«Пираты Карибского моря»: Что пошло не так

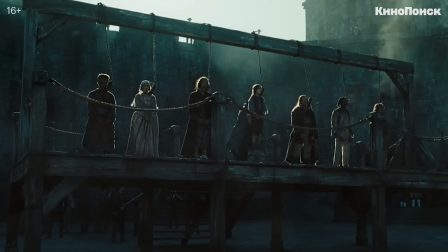(0:14)
За что мы полюбили культовую франшизу «Пираты Карибского моря»?
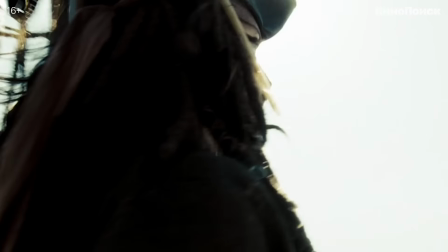(0:20)
Приключения.
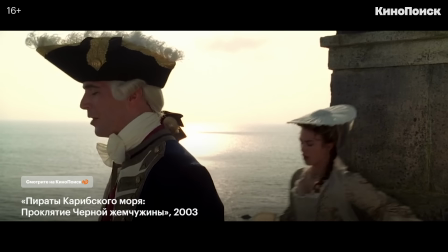(0:24)
Романтика. Юмор. Разумеется, харизматичный Джек Воробей.
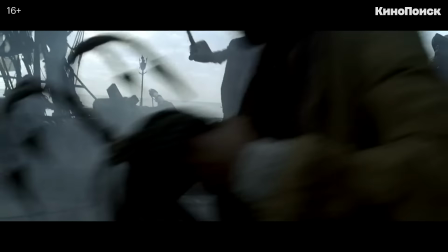(0:34)
Почему первая часть стала классикой жанра? Как устроены сиквелы пиратов?
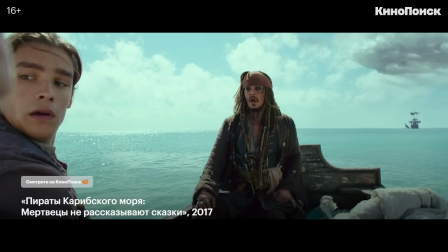(0:41)
И что пошло не так в финале истории? Попробуем разобраться в этом видеоэссе.
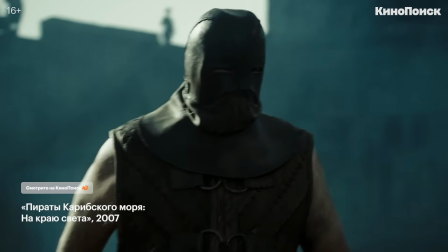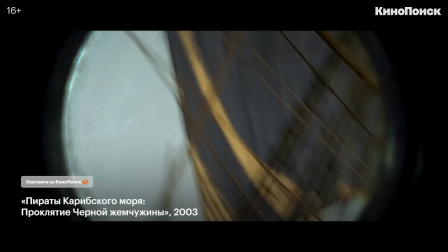(0:56)
Пираты Карибского моря созданы по классической формуле жанра приключений.
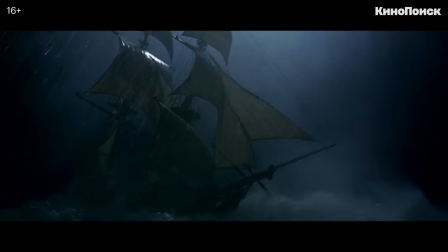(1:01)
Отважные авантюристы отправляются в опасные путешествия в неизведанной земли на поиски артефакта.
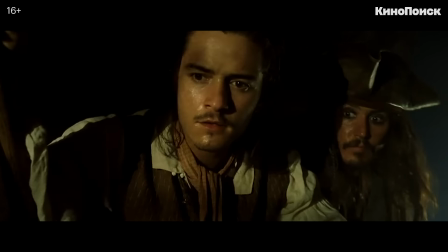(1:10)
В основе любого приключения — квест, Но режиссер Гор Вербинский переворачивает сюжетный канон вместо желания украсть сокровища.
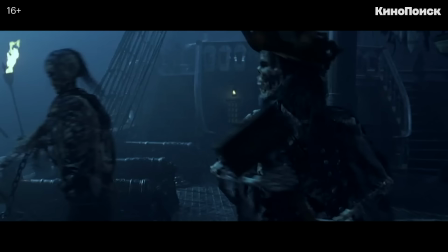(1:17)
Попытки вернуть его обратно.
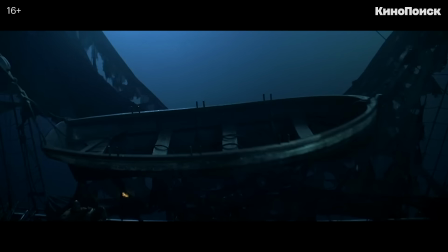(1:23)
В приключенческом фильме герои обязательно должны исследовать объемный экзотический мир.
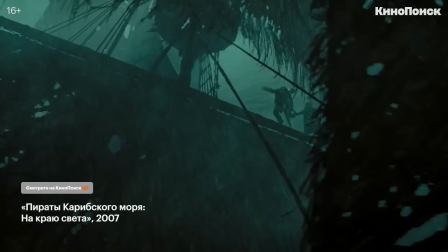(1:28)
Классикой немых приключений стал «Багдадский вор» Рауля Уолша. История о сказочной Одиссее влюбленного, ищущего сокровища.
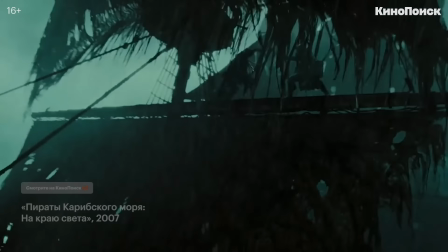(1:37)
Другая неотъемлемая часть жанра — эффектные бои. Вот, например, образцовая дуэль на шпагах в «Одиссее капитана Блада» Майкла Кёртиса.
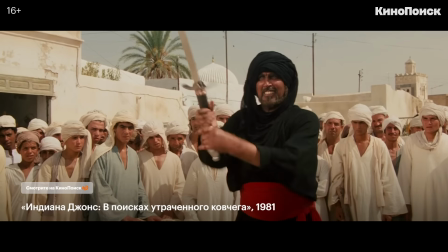(1:47)
А вот неожиданно короткий поединок Индианы Джонса с преследователем.
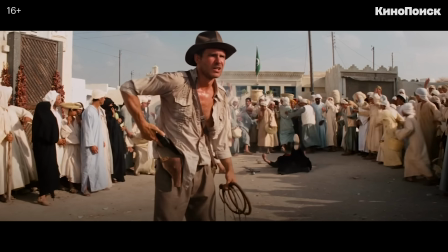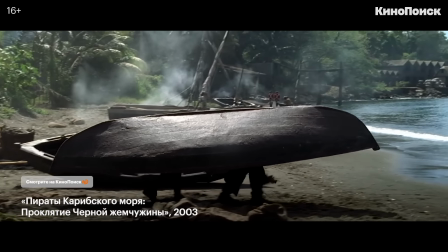(1:56)
Приключенческое кино — противоположность скуке. Оно пробуждает в зрителей детские мечты о путешествиях, часто наполненных магическими событиями.
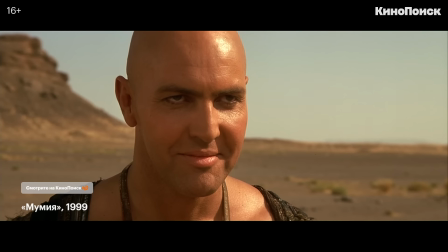(2:04)
Например, главным антагонистом мумии стал оживший древнеегипетский жрец. Живые мертвецы — антигерои и в «Пиратах Карибского моря».
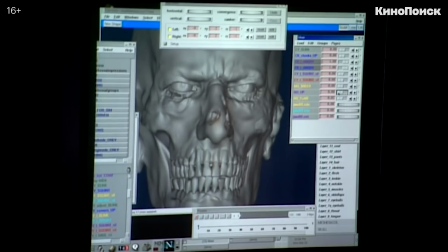(2:12)
Каждый пират обладал индивидуальностью благодаря работе сотен специалистов,
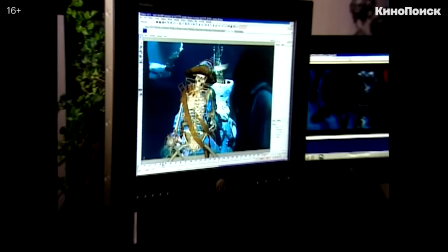(2:16)
которые провели 3D-сканирование актёров и на его основе создали легко различимые анимированные скелеты.
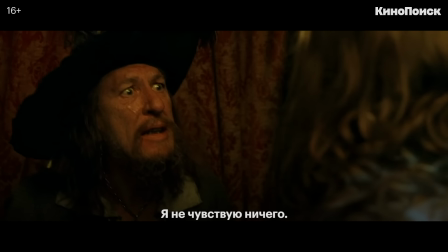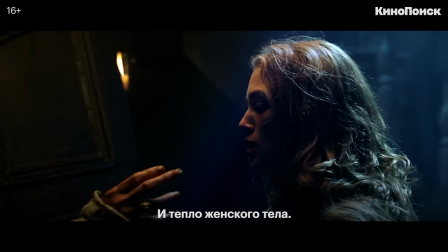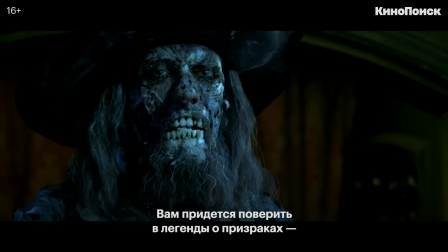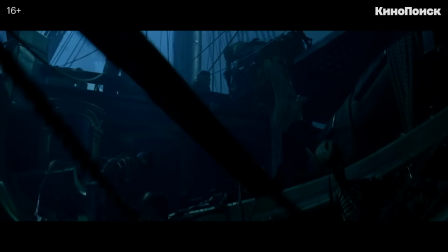(2:38)
Картина играет с эмоциями зрителей, но не превращается в полноценный хоррор, всегда перемежая жуткие фрагменты с комедией.
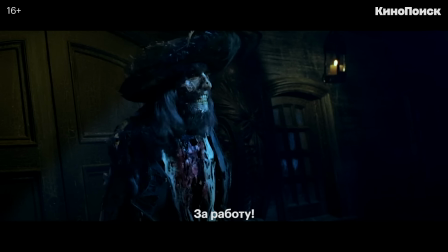(2:49) Что ты думаешь? Вновь к слову!
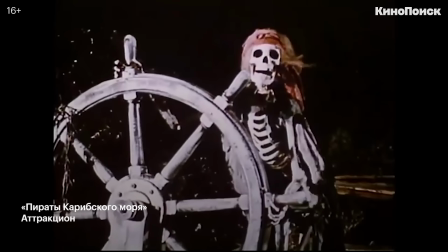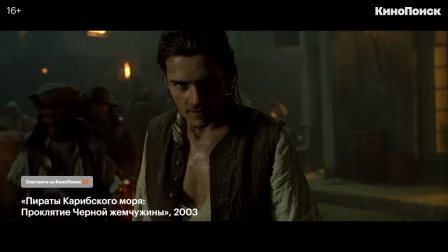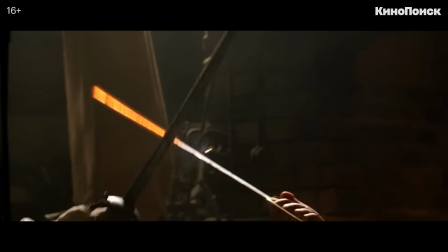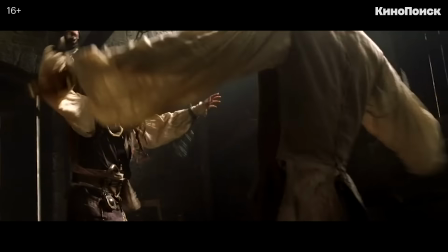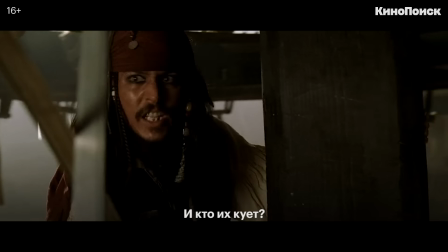(3:16) Кто делает все это?
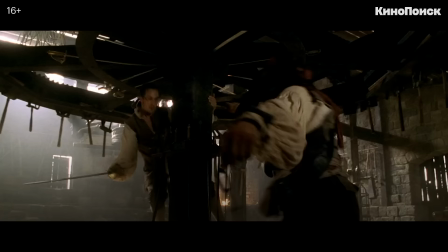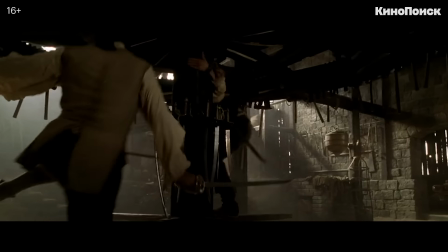(3:24) Три часа в день. Ты должен найти себе девушку, мэй.
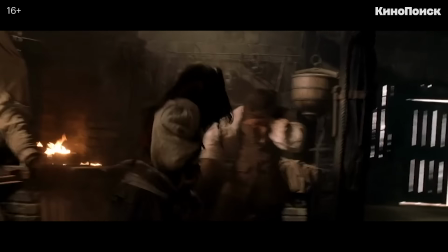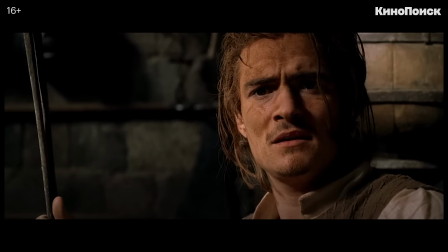(3:38) Ты ошибался.
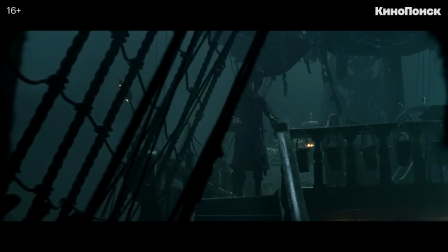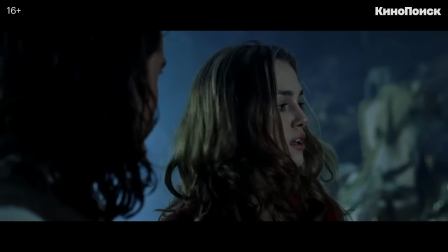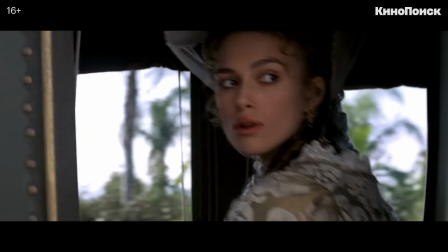(3:55)
В одной короткой сцене авторы смогли показать, что молодые люди испытывают чувства друг к другу, но не могут быть вместе из-за разного социального положения.
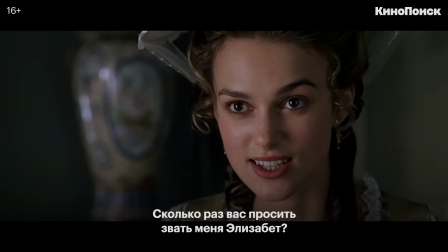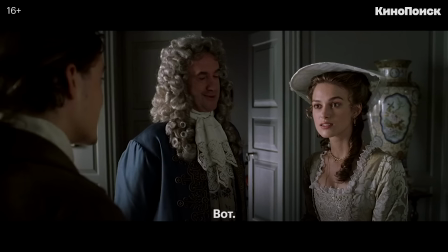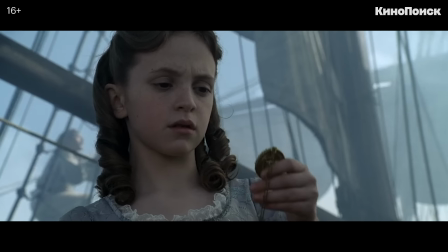(4:13)
Дочь губернатора с детства втайне увлечена пиратской культурой. Для нее это синоним независимости от давления общества.
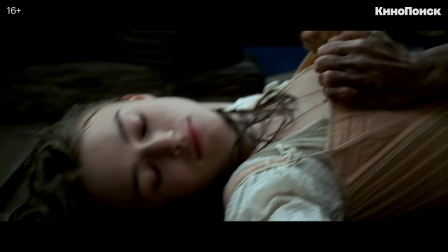(4:20)
А символом социальных условностей выступает корсет.